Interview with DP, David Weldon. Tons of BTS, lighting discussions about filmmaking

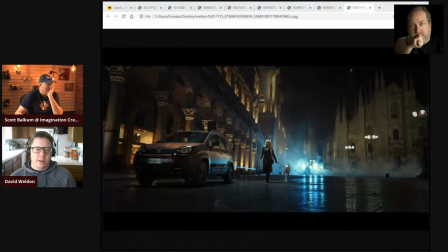53:10 And then above the car, and the most important thing, and this is what I was getting to was, you know, having the ability to, you know, top light a car or top light anything. you know i think this is where we talk about what has changed in 10 years 10 years ago i would have had to take you know tungsten space lights or um
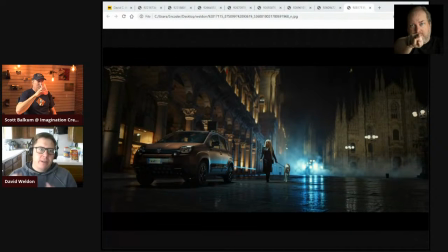53:30 you know nine lights you know that have individual bulb control if you look at a bulberson nine light or or um you know just different rigs where you can you can have individual control of bulbs so that you can dim them down you know dim in the sense of like i could turn them off but the problem with
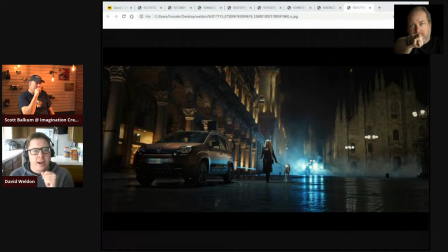53:50 turning bulbs on and off when you're trying to create a nice large top source is that the source gets shrunk as you turn the bulbs off or if you do it from the inside out you
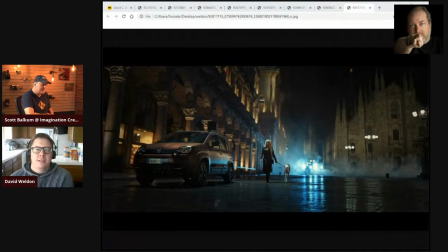54:04 get a hollow center to it it doesn't make a lot of sense so this i'm using light gears light tile in this an eight foot by eight foot piece with a skirt around it, diffusion underneath the light tile.
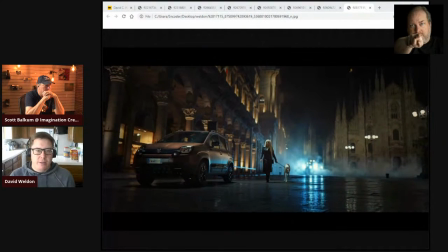54:19 And it gives me the ability to dim it all the way down to 5% or 1% or dim it to 100%. And I'm not worried about losing the spread and the wrap.
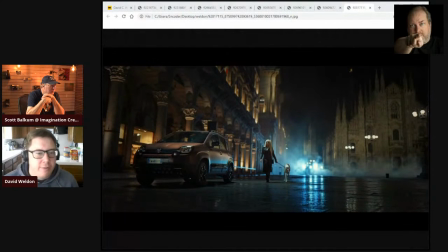54:33 You know, I can bring it down to a point. And I'm sure I dim this down from 100 down to like 80% so I can keep the focus a little bit more on her. And it's on what's called a champion crane, which the reason why normally we could probably put this on a scissor lift or a condor
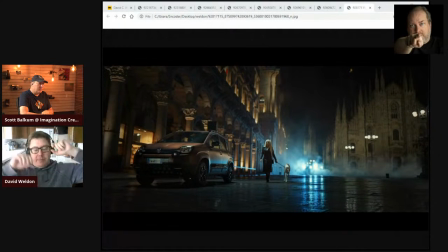54:50 or a cherry picker whatever you call it um you know your head suspending it from the bottom we had to put it on a champion crane because you know you see all this this tile the the original
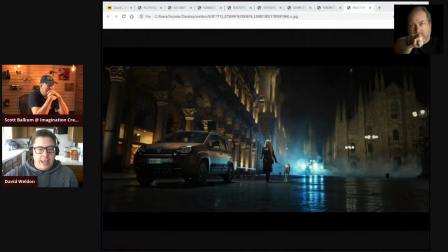55:04 of where it's all reflected this is essentially a walkway now you can't drive cars motorbikes nothing and so there are concrete barriers to this area and they would not allow it to come in and so when we picked the spot of the car it
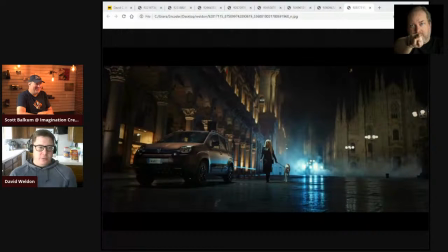55:19 was like we literally picked like the closest spot possible to where we could still get the camera get the wide shots we wanted we could still see the cathedral and not have to go like okay what do we you know oh we're stuck you know and i'll I'll never forget the producer was
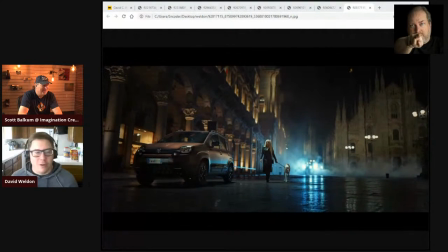55:37 like, do you really need a champion crane? And I'm like, I pulled the gaffer over and I'm talking to him and I'm like, can you do this with anything else other than a champion crane? He's like, no. And I'm like, I walked away. I'm like, I'm trying, but I don't know what you want me to do. Like you guys are putting me in, you put me in a box, you know?